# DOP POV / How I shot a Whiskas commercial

For this purpose, I installed a 12 feet diffusion frame on the left, half density.
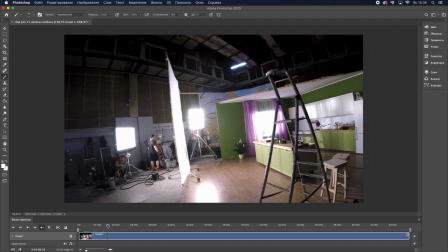And in order to illuminate it uniformly, I installed SkyPanel S360 that was able to illuminate the entire frame and provide the fill-in light for the scenery.
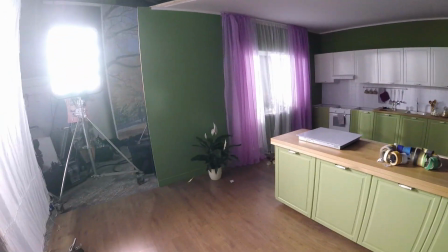I think we're missing the light spot in one area.
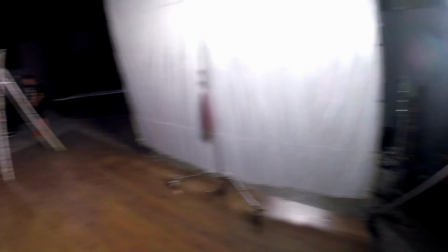We need to place a 5 kilowatt fixture here and direct it right there between the furniture and the refrigerator.
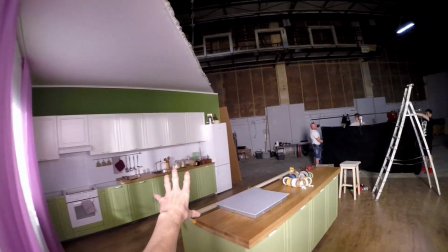From this height. And I think we can now mount a source of backlight to the ceiling.
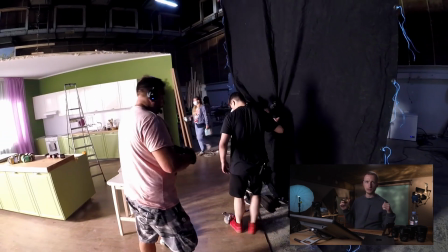Regardless from what kind of walls there are behind my camera, whether they are bright or dark,
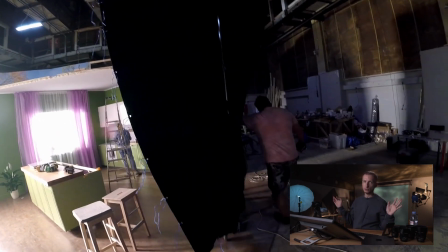I try to always place a large black frames behind me and the camera to avoid an unnecessary reflections coming from the walls.
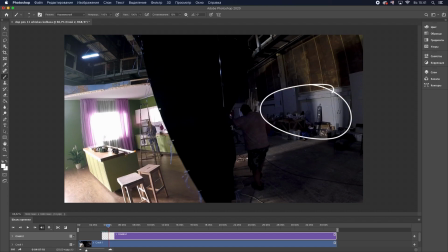This white wall, for example, can provide reflections. Besides, we were shooting a little cat, so my intention was to avoid any possible distractions and make him feel comfortable, which is why I darkened everything.
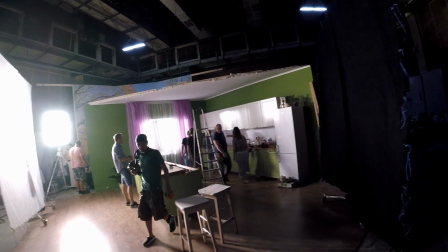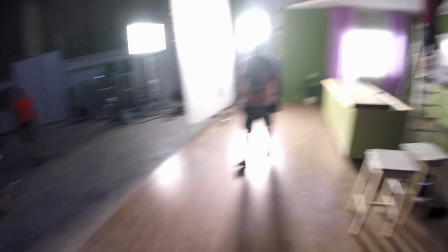We need an 8 feet diffusion frame on the left for the cat.
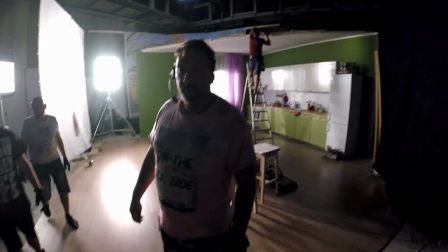SkyPanel S60 will be illuminating it, but it should be placed higher, like this.
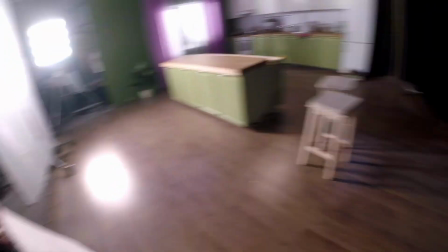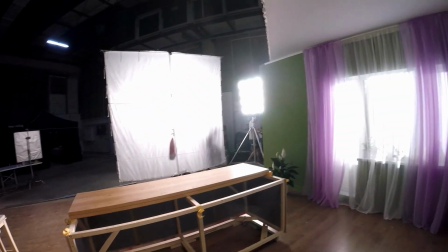Move the jumbo back a little bit,
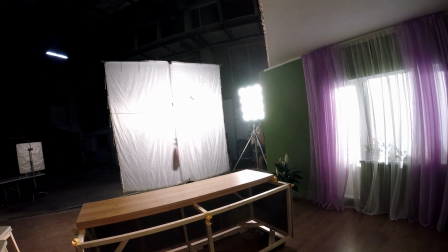by half a meter.
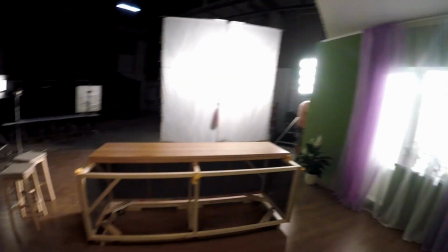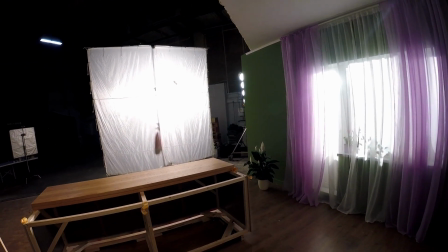Good.
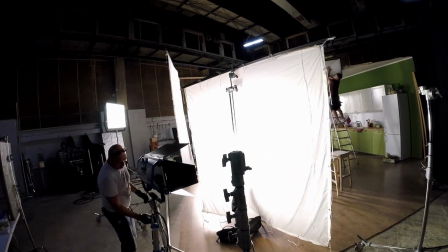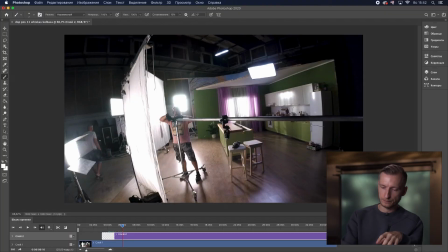As a side key light for our cat and his food, I placed SkyPanel S60 shining through an 8 feet diffusion frame.
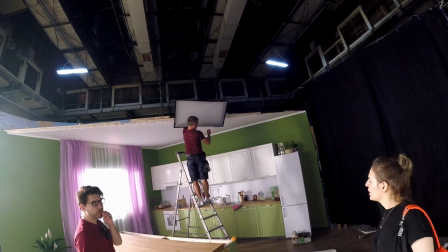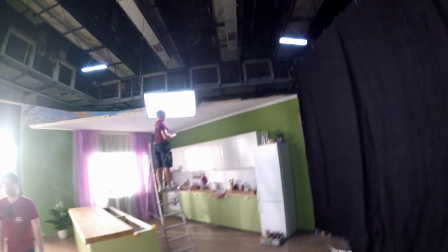Alright, but don't make it the warmest, around 3200 K.
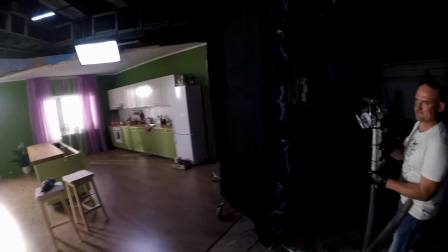The second end of the pipe should be there, and we'll place the source of light somewhere in the middle where the stools are, or a bit closer to us.
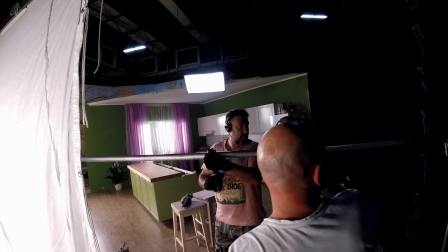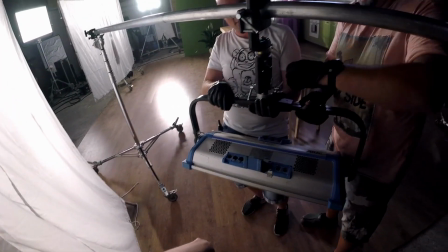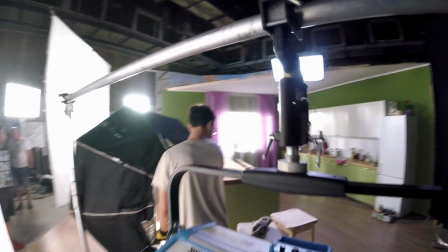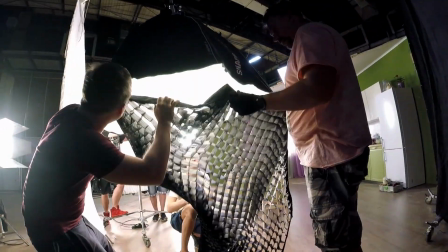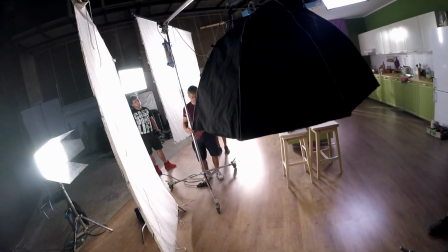Somewhere here, yes. But we need to cover the feet with a black cloth so that the plugs are not visible.
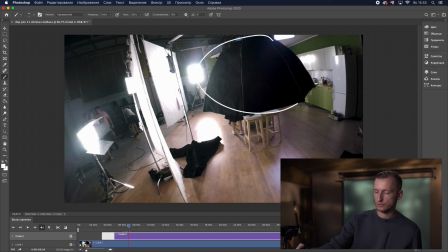We also installed another SkyPanel S60 above and covered it with an octadome. In addition, there was a grid to limit the diffusion of light onto the furniture and other things on the scenery.
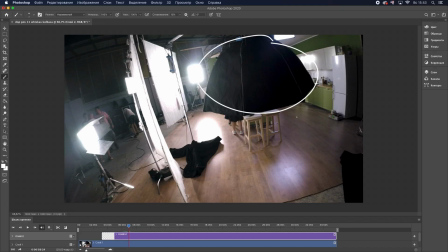So the light eventually was directed down from up above. But for the most part, I needed it to illuminate the bowl with the cat food beautifully. Because we were not only shooting the cat that is vertically aligned, but also the food that was more horizontally aligned, and that we hence needed to illuminate from above as well.